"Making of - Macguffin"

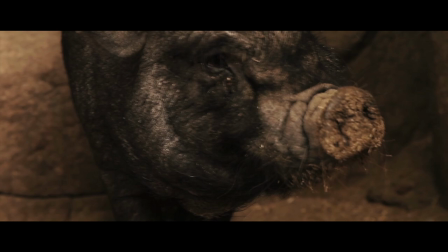0:07 Los hombres se encierran en el corazón de un cerdo que un niño trata de descubrir.
La confinidad es una reflexión de Antonio,
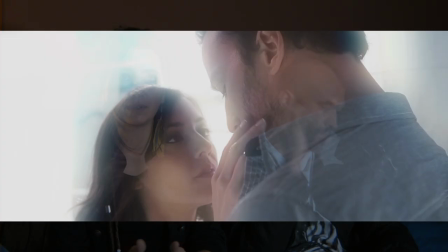0:17 que llega un momento que ha vivido como toda su vida y está pensando en sus recuerdos y todo lo que ha pasado.
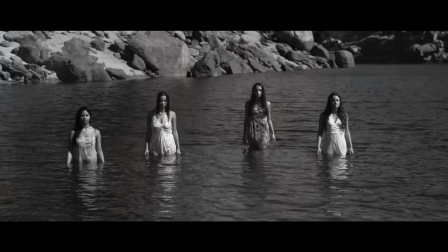0:25 Y recuerda mucho a una mujer que es ella, pero también recuerda como otras mujeres que formaron parte de su vida, que las conocido cuando era pequeño. Si metafóricamente un poco el lago vendría a ser como se meten en el lago y como salen, como entran en su vida y como salen de su vida,
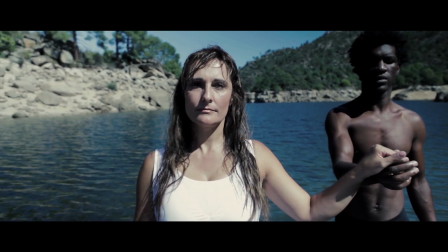0:40 y como la última que sale del lago, que es una señora mayor, vendría a ser ella, que es la que se quedó en su vida.
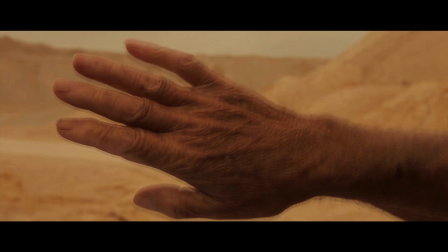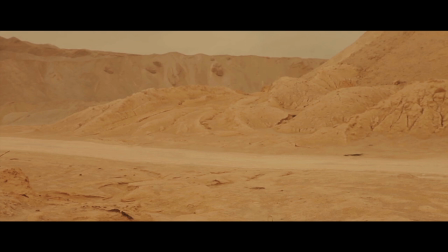0:53 Imagínate, toda una vida y no soy más que un cerdo como el resto de los humanos.
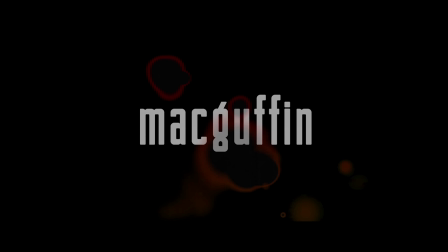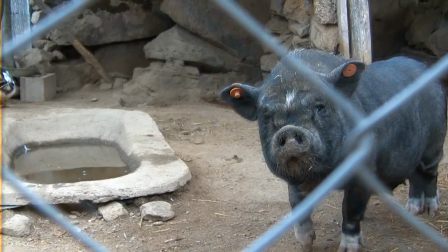1:06 Para mí el proyecto de una bufín fue como un reto, cuando se ve un guión así desde el primer momento en el que ves cerdos, ves niños, animales, o sea, bueno, el cerdos, que era animal que teníamos, muchas localizaciones distintas.
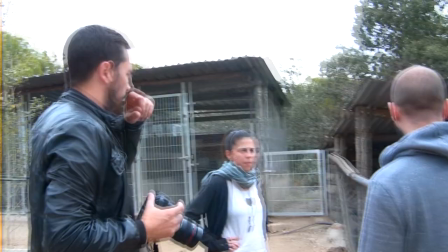1:19 Debo ocasionar un reto personal, el decir, si esto se consigue hacer realidad, lo hemos conseguido nosotros.
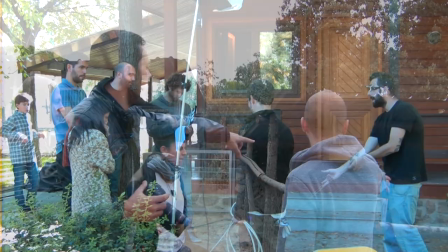1:25 Las localizaciones, lo que tenía que ser,
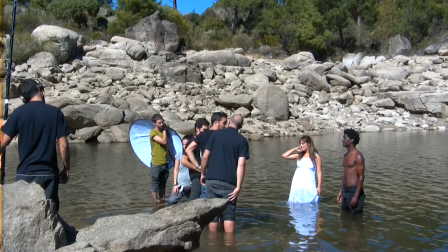1:28 es una parte muy importante de este proyecto porque se han tenido que ser sitios muy dispares y muy atractivos a la vista. O sea, que tú lo veas y digas, o qué bonito, o qué hace ahí, ¿sabes?
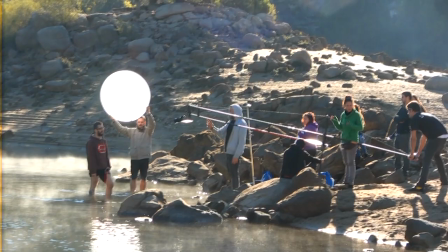1:42 Bueno, pero por ejemplo el lago es como, o sea, era muy importante esa localización porque era necesario como para la historia,
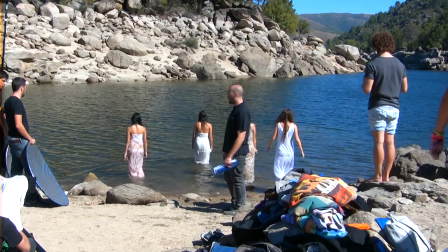1:50 como una transición, el descubrir, el esforzarse, o sea, el aprender a nadar,
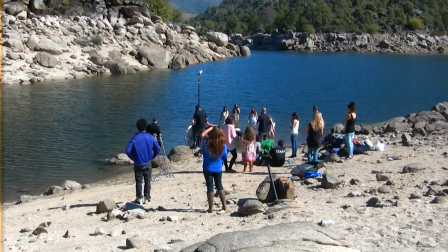1:54 pero no solamente nadar en el sentido de deporte, sino nadar en la vida.
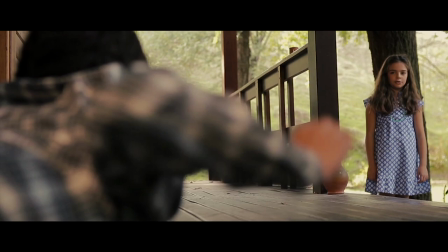2:01 ¿Ves? Lo importante es nadar sin miedo.
El equipo artístico partió eligiéndose de los niños primero.
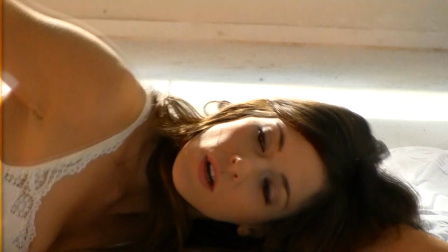2:08 Los dos niños pequeños, yo los conocía de antes, de una escuela de artesanáticos y de danza.
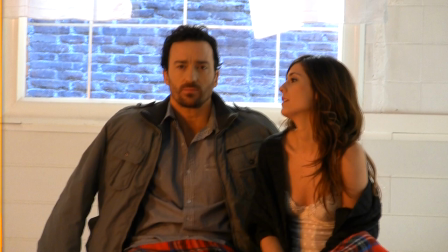2:15 Llegamos a contactar primero con Evo Garte, que nos dijo que sí enseguida, y gracias a ella conseguimos el contacto de Pablo. de Pablo. Pablo también nos dijo que sí. Y luego, mientras estábamos cerrando con ellos dos,
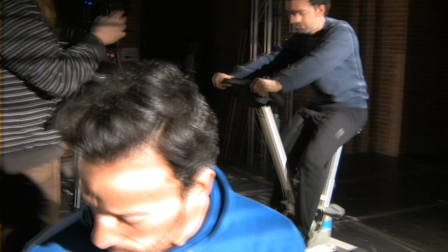2:30 había hablado yo con David Tortosa porque lo había visto en obras de teatro, justo a la vez le escribimos y también Encantado nos dijo que sí. Entonces esa parte del elenco principal estaba cubierta. Y también tenemos a La Voz en off, que es Rafa del Turia, que es un actor de doblaje de muchísimos años, que a través de haberlo visto en televisión y en algunos documentales que había grabado, me puse en contacto a todos los televisivos con él y también nos dijo que sí.
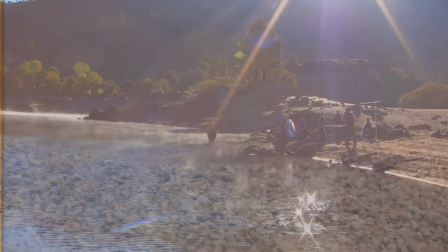2:55 Y
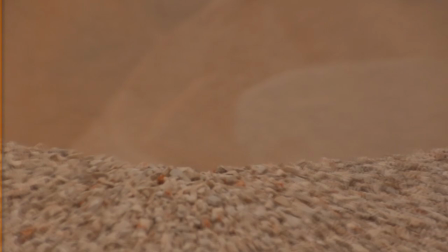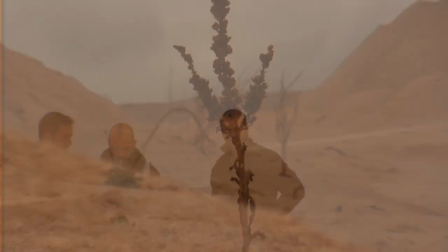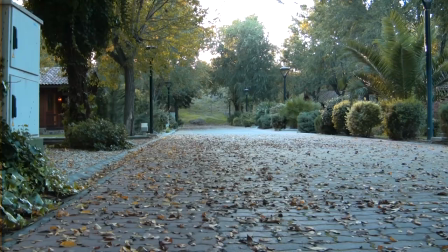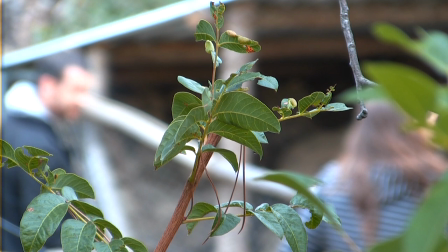mi personaje en este cortometraje es Antonio, que digamos que es el hilo conductor de esta historia.
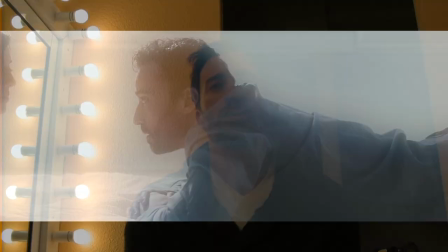3:32 Sinceramente, cogí este corto, cosa que cuando me lo ofrecieron dije que sí, porque no lo entendí. Y me gustó no entenderlo, o sea, fue como de, mira, es un retorno. Es hacer algo que creo que estéticamente va a quedar bonito con lo que me habían contado y tal,
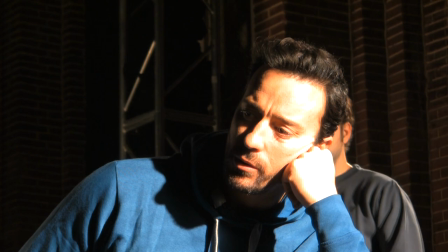3:49 pero que tú lo vas a hacer un poco a cierra, ¿no? Y me pareció como una forma de un ejercicio. Soy Evo Garte y estoy encantada de estar en este corto, llamado Macufiú y represento el papel de ella.
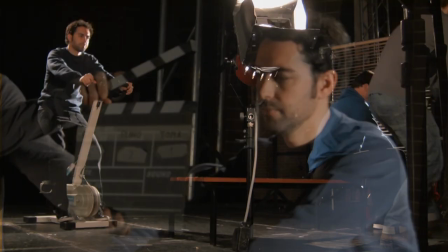4:03 Soy Evo Garte, interpente o personaje de Juan, que es el amigo de Antonio, el personaje que interpretaba Pablo Puyol.